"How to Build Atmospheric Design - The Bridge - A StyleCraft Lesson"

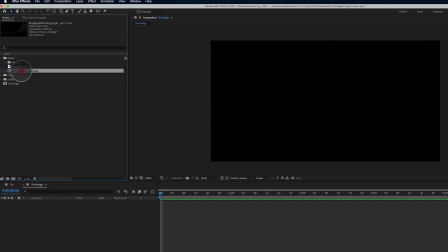248s
So I'm going to work with the PNG sequence just because it's a quicker process, and this has already been rendered, right? So I already rendered this out. Whenever you bring a PNG sequence into After Effects, for whatever reason, it defaults to 30 frames per second, which you can see up here.
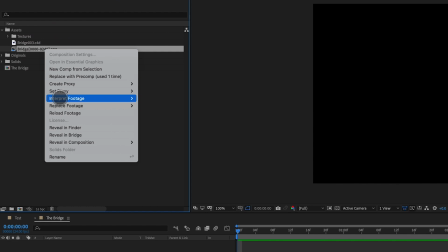266s
So I need to right click, interpret that footage, main,
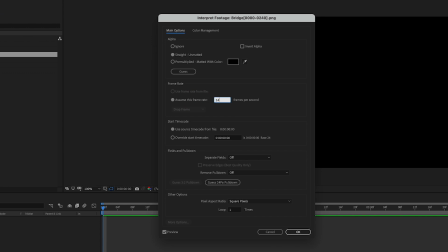271s
and we're going to say 24 frames per second, click OK.
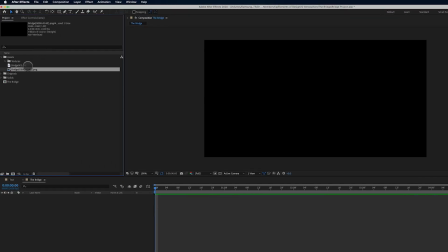276s
And now you can see it is 24 frames per second. It's reading it correctly. So I'm going to drag it down in my timeline here, and I'm going to hit Command K. And my timeline is called, or composition is called The Bridge.
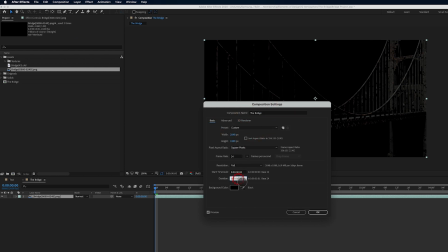289s
You can see it's 2048 by 1080. Let's make it 10 seconds. 10:01, extend out. And now we can see
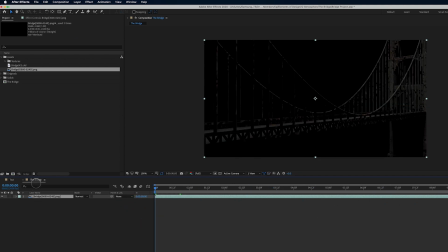299s
there is our 3D render as a PNG sequence. Like I said, it has an alpha channel, and you can see that here where it says plus straight. That means there's an alpha channel. So if I come down here and turn on transparency grid, there is our alpha channel.
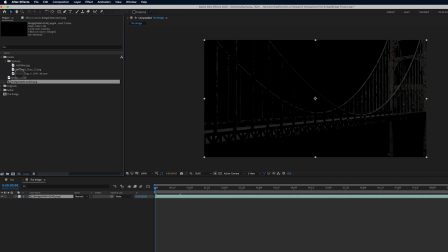314s
That is so that we can bring in some of our assets like the ground fog here and take it below the bridge,
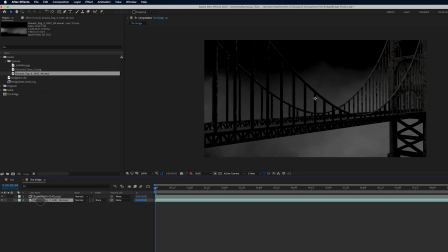322s
and you're going to see it behind the bridge. Or I can take it in front of the bridge and it's in front of the bridge.
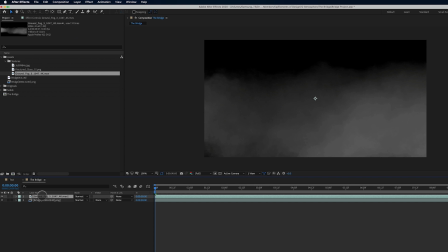328s
Okay. So let's start here. And before I get too far, I want to tell you that this element is from Action VFX. There's a link in the description for Action VFX. If you want to get more of their footage and see what they have, definitely click on the link.
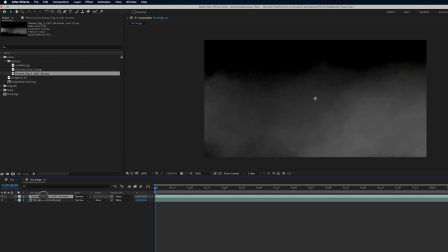349s
They are kind enough to let us use this footage for our example here to show how to build atmosphere. So thank you to Action VFX, and definitely check them out. So we're talking about atmosphere,
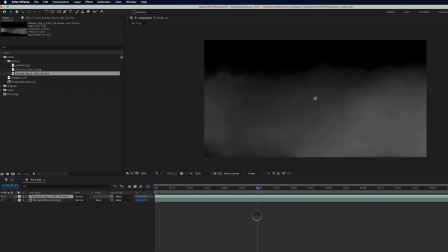362s
and atmosphere to me a lot of times has to do with smoke and fog and things like that, which is what I have here, right? It's called Ground Fog 3. It's a 4K file, so it's huge, right?
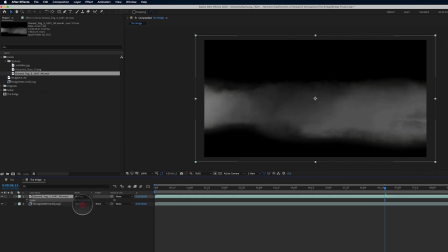373s
So if I wanted to scale this guy down, you can see that's the full shot, right?
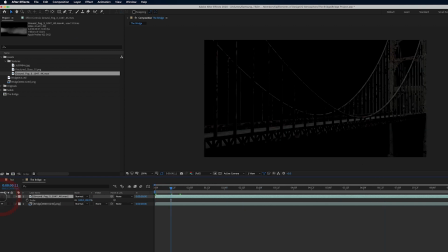380s
So awesome stuff. When we apply this over the top of like this bridge or behind this bridge,
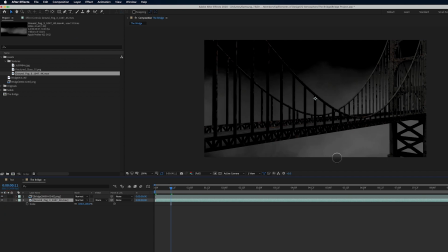389s
it immediately gives us some really interesting depth and some really interesting atmosphere, right?
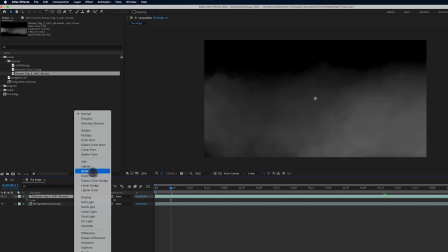397s
So let's take it back over the top. And a lot of times people will just set this to something like screen, and you can see, there it is.
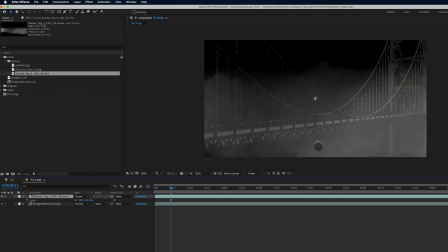405s
It's screened over the top of our footage. But the problem with this technique is that it actually makes the white values brighter in our footage, which we don't want. So I can take a screenshot here and we'll come back to this, okay?
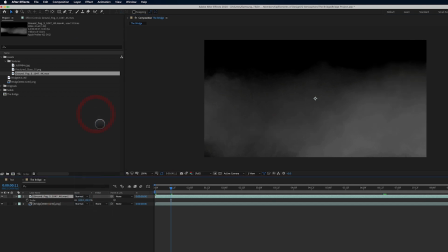421s
So how I want to treat this is I want to go back to normal, and I'm going to go up to Effect, Channel. I'm going to go down here to Shift Channels, and under Shift Channels, I'm going to say take alpha
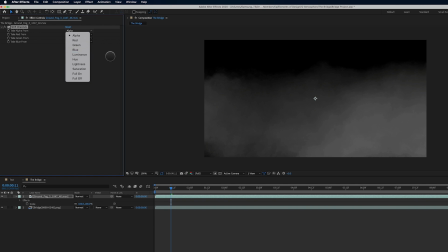436s
from the luminance, and that's looking at the black and white values here.
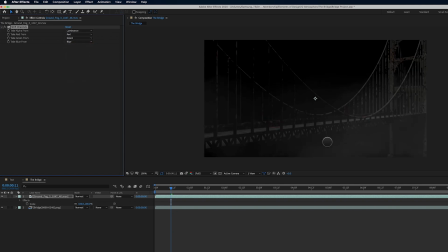441s
So I'm going to take it from the luminance, and immediately you can see, okay, now all of a sudden there's alpha channel here in the fog, and it's not making this bridge brighter in the background.
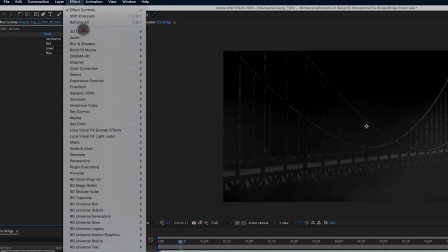454s
So what I could do now is I could go to Effect, and I could go to Generate Fill.
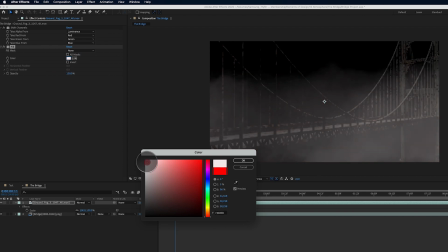462s
And this is what's cool is we can colorize the fog. So if I wanted it to be, straight white, like it was, there it is, right?
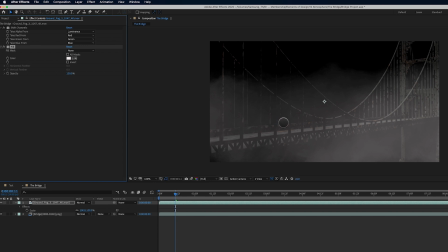470s
So this is a better way to approach compositing fog or smoke versus screen. And I'll show you, I'll switch to my snapshot. And you can see there, it's not a huge difference, but you can see, depending on your shot, it's going to be brighter in certain areas or not.
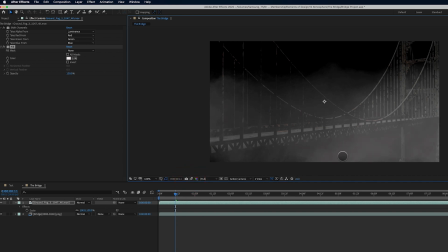487s
So this is just a little bit more realistic way to approach using fog and smoke for atmosphere. So we're going to stick with this for now.